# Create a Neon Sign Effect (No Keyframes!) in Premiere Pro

And we haven't had to do any keyframing for it. Now, beyond this point, I think we need to move this sign into an actual space. So we're going to put it up against a wall, and then we'll look at adding some environmental effects to it as well.
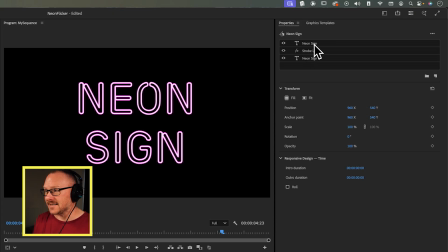(4:21)
But let's start with the wall first. So what I'm going to do is select all of my text layers, and I'm going to put them in their own group. So I'll click create group, and I'll call this text. And then I'm going to add a new group, and I'll call this background. And I'm going to drag this underneath the text. Now for the background, I'm using a brick wall image that I got off Adobe stock. This is just a free image, and I'll leave a link to that in the description as well if you want to use that same image.
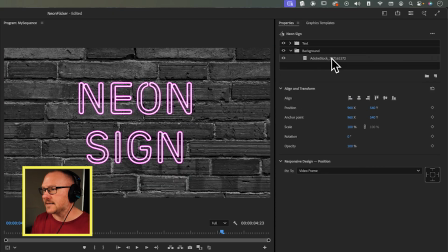(4:48)
I'm just going to select it in my project panel and drag it into that group there, and I'll probably just scale this down a bit as well. Now for the lighting effect on this wall, I want it to look as though the neon sign has lit up the wall.
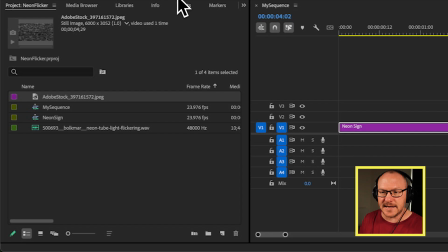(5:02)
So I'm going to do that with the tint effect.
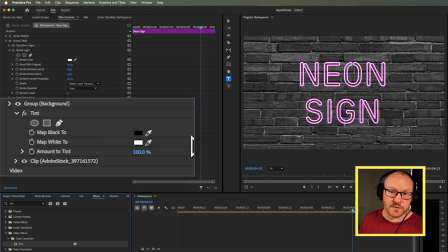(5:04)
So I'll just drag this above the wall, and you can see we've got two settings here, map black 2 and map white 2.
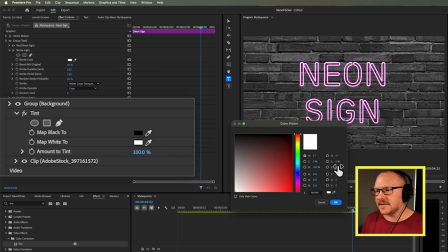(5:11)
For the white, I want that to be the kind of light that this is throwing off. So I'll go and grab that hot pink. I might just make it a little redder actually and select that.
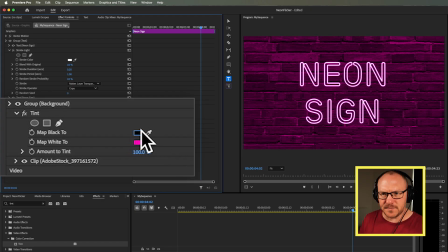(5:20)
And for the map black 2, I just want this to be sort of the opposite of that, but a little bit darker. So I might grab some of this dark purple up here, and that's what's going to be used for the shadows. And then I want to have like the shadows sort of fall off away from the actual light.
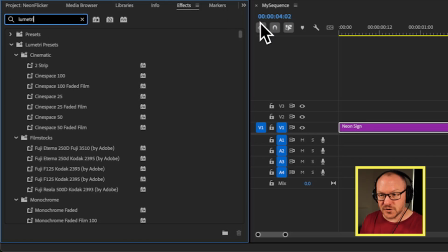(5:36)
So to do that, I'm actually going to use the lumetri effect. I'll have to scroll all the way down the bottom for this, and there's lumetri color.
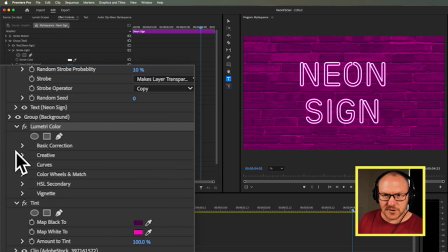(5:44)
I'll drag that above the tint, and I'm just going to go into basic correction down to exposure,
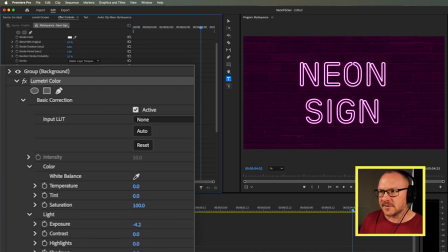(5:51)
and I'm just going to turn the exposure down until this gets quite dark like that.
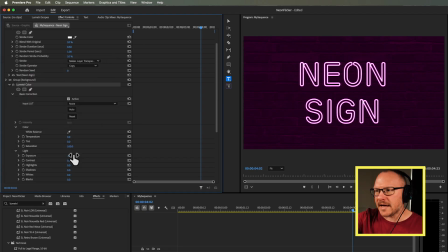(5:56)
And then to create the light effect around the actual sign, I'm going to use an effect mask for that.
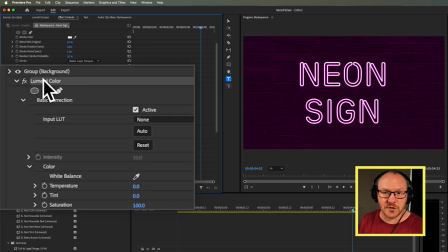(6:01)
So I'll just go up to where it says lumetri color in my effect controls, and I'm going to create an ellipse mask,
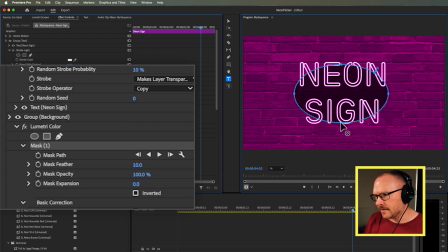(6:08)
and I'll just drag this out so that it sort of covers the sign, and I'll just invert this as well, and maybe I'll just rotate it a little bit.
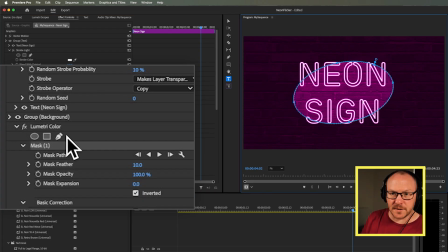(6:16)
And then for the fall off effect, I'm going to use the mask feather. So I'm going to increase the feathering effect so we have a nice fall off, and I'll also increase the expansion effect as well.
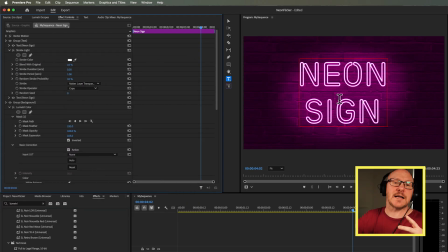(6:26)
So now we have something like this where it looks like the sign is actually lighting up the wall. So now I just want to add a few little environment effects to make this look a little bit more natural. So I'm going to go back over to my text group, and the first thing I want to do is create like a halo effect around the actual text itself.
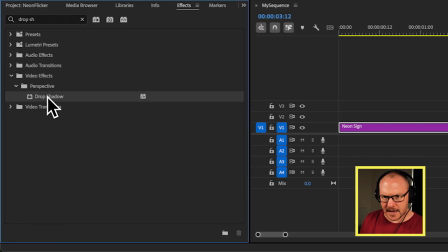(6:43)
So I'm going to do that with the drop shadow effect, and I'll drag this above the neon sign.
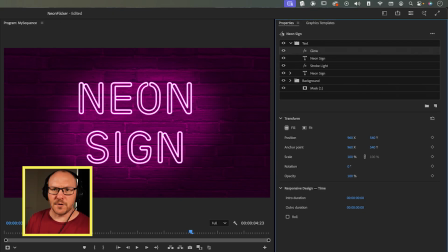(6:49)
Now I'm going to call this glow just so I don't get confused. And over here, what I want to do is change the shadow color to that hot pink.
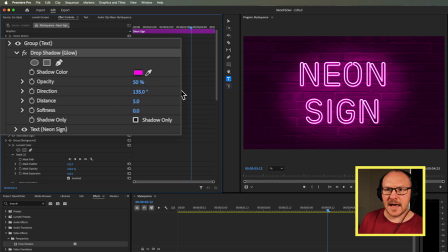(6:56)
So maybe something like that. And I want to set the distance to 0. And for the softness, I just want to turn this up until I get the feeling as though this is sort of throwing off a bit of light.
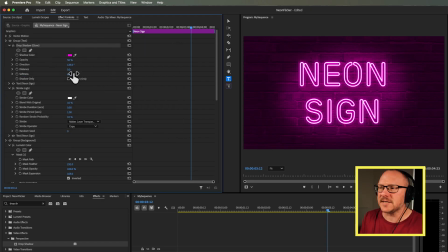(7:07)
So yeah, just something like that. And you can see as soon as you start to do this, this really does give the impression of a neon sign. So I feel like that effect alone sort of adds a lot to the effect here. Now, as well as adding a bit of light here, I also want this to cast a shadow onto the wall.
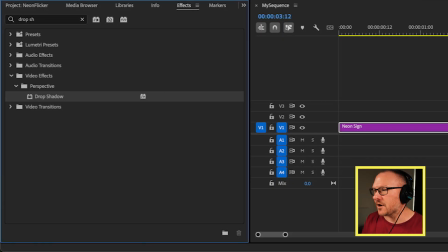(7:22)
So obviously for that, I will use the drop shadow, and I probably won't rename it this time as well.
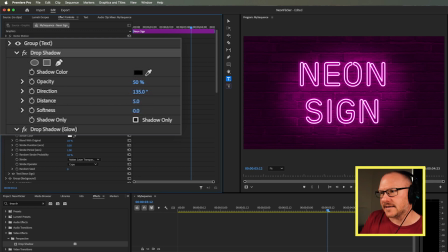(7:27)
And for this, what I want to do is just increase the distance so I can see the shadow poking out from behind the neon tubes. And I'll also increase the softness as well, so this isn't so harsh. So that's just going to give us a sense of a bit of depth away from the wall there. And then the other effect I want to add here is I want the actual light, the whole light, to feel like it's kind of pulsing a little bit.
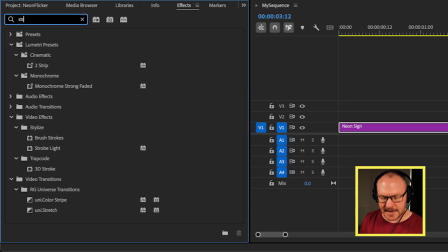(7:50)
And for that, I'm going to use the strobe effect again. So I'll drag this above the shadow.
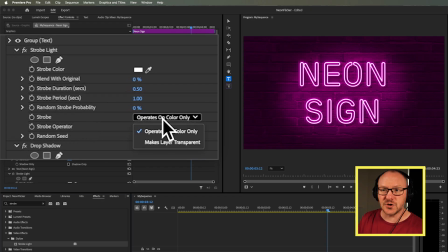(7:55)
And what I want to do here is again, change the strobe to makes layer transparent. But I want to blend this with the original by about 90%. So there won't be much of a difference between when it's strobing on and off. And I'm also going to turn up the random probability. So I want this to be sort of moving quite unpredictably.